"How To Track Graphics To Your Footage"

But this will go through the clip and basically choose different points that it can track on your video clip and then make null objects from those points. And what a null object is basically just a placeholder for a position in that frame. And so that's gonna be in 3D space, not only just 2D, but in 3D, that position.
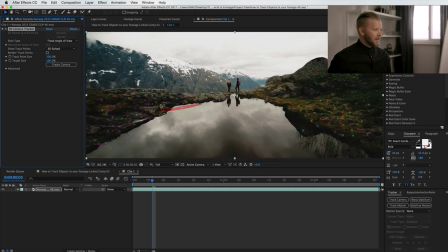281s
All right, so now we're done and now you can see all these little points.
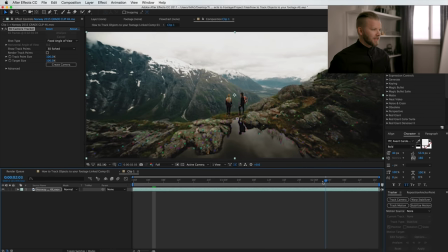284s
These are what the camera tracker tracked and you can see they stick with the video clip as they move along.
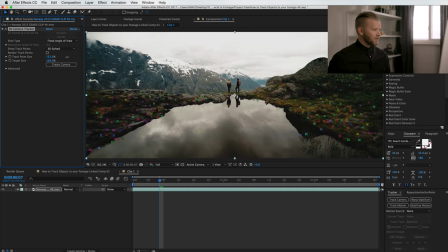291s
And if you wanna make them bigger, you can just increase the size here to see them a little bit better. And then what I would do is I would find one of these points that shows throughout the whole clip and that'll be your best starting point. And so you can see that these points here are pretty much throughout the whole clip.
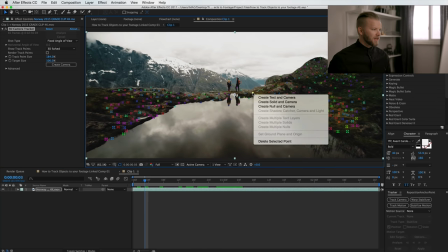309s
So I'm just gonna right click and create null and camera.
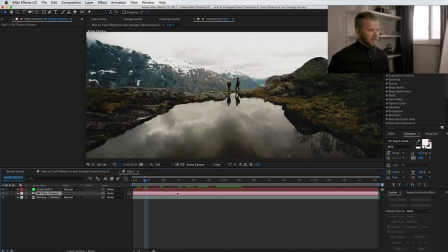313s
And what this does is it creates a camera and then a null object.
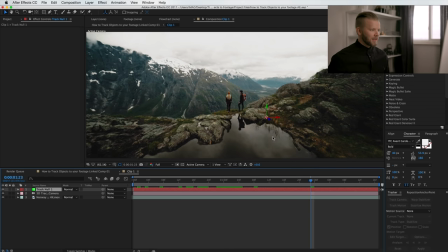318s
So this null object is a certain position in this video clip, and you can see that it stays there the whole time.
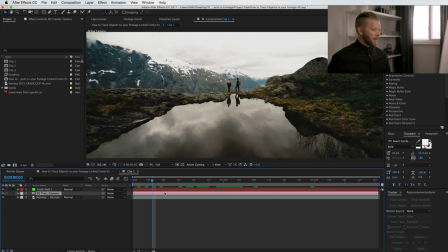325s
So we have our camera here and we have our first null here. And what I'm gonna do is I'm gonna bring in my graphic here now. And then what you're gonna do is you're gonna make it into a 3D layer. And how you do this is, right now you can't see it, so you click toggle switches and modes here.
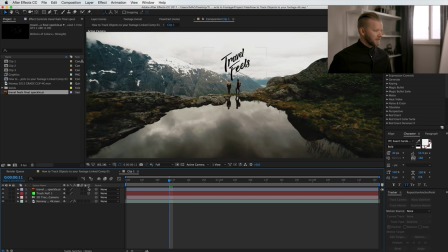345s
And the 3D is this little 3D cube here.
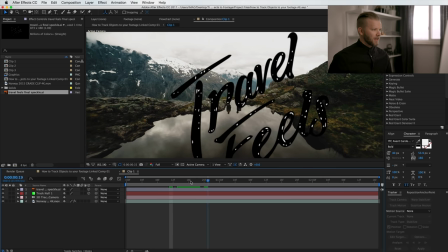350s
And you just click here and now it's a 3D layer. So as you can see right away, because of this camera, it moves already. But as you can see, this isn't really the best place for the graphic right here.
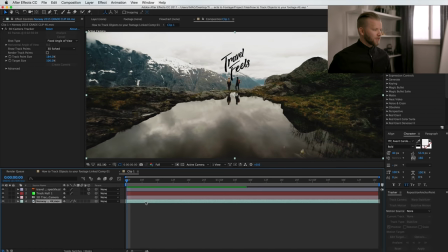364s
It's way too far in front. And so what I would do is go back to the footage and click on the camera tracker. And I would find a point that's closest to where I want the graphic to be. So in this case, I actually want the graphic to be pretty much exactly where these two people are here.
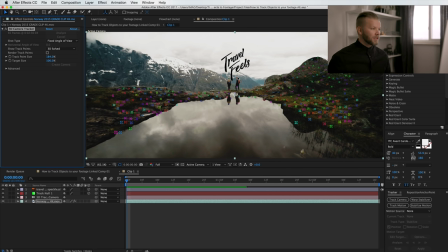383s
And I want it to kind of stick close to them. So I'm just gonna choose this little point on the head here and create a null.
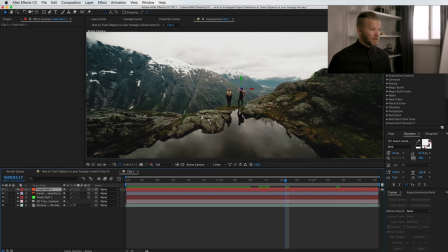392s
And that way I have this position now that's always gonna be right here on his head basically. And now what I do is I would take this null and you can press P for position
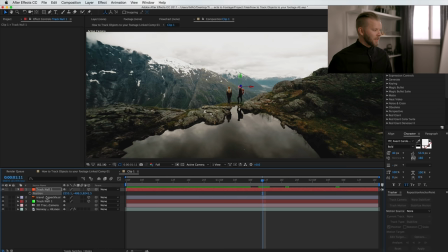405s
and then just Command C to copy it and then choose your graphic and Command V to paste it.
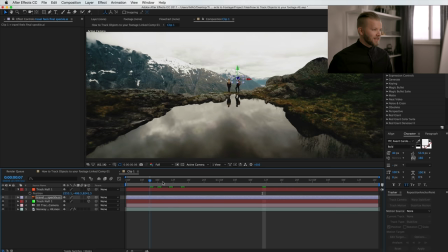412s
So now it's stuck to that same position. But you can also see that now the graphic is super small because it went farther away in Z space, farther back.
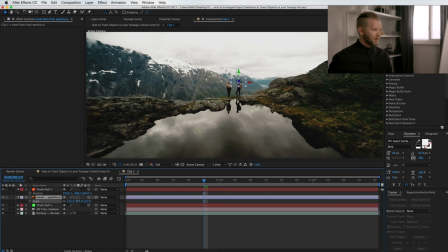423s
So all you have to do is just scale up that graphic now, and I can move it around a little bit.
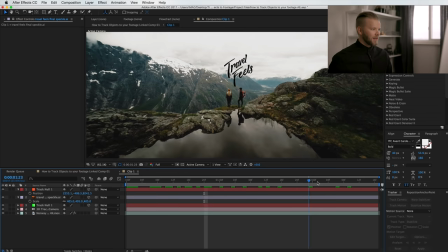432s
And now it's stuck there. And that's looking pretty good. I'm just gonna move it around a little bit. Yeah, that's looking pretty good. So really simple and easy.
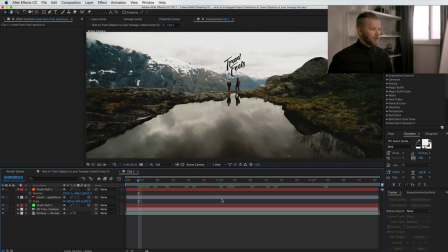446s
And in the intro, what I did to make this look a little bit more realistic, I just added a copy of this graphic and added it into the reflection here, because you can see the reflection of the couple. And if this graphic is in the same place as these two people, you should technically be able to see the reflection here.
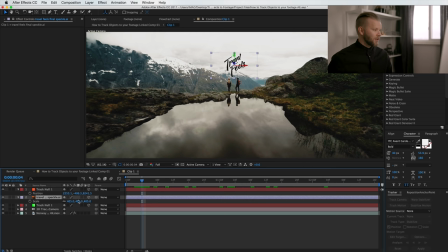465s
So how you do that is you just duplicate that layer, and I'm gonna bring it down.
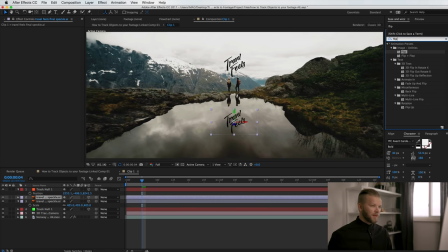472s
And then I'm just gonna go into the effects and choose flip and add it onto that layer. And there we go. I'm just gonna move it so it looks about right. And we could maybe turn down the opacity a little bit of this layer so it's not quite as strong since it's a reflection.
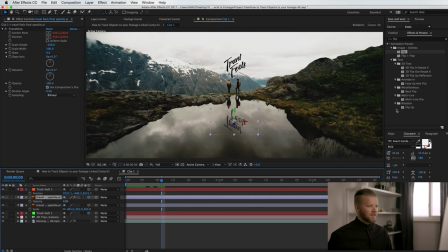493s
And there you go. Maybe to make it more realistic, we even add a little bit of a blur, so we could do a fast blur.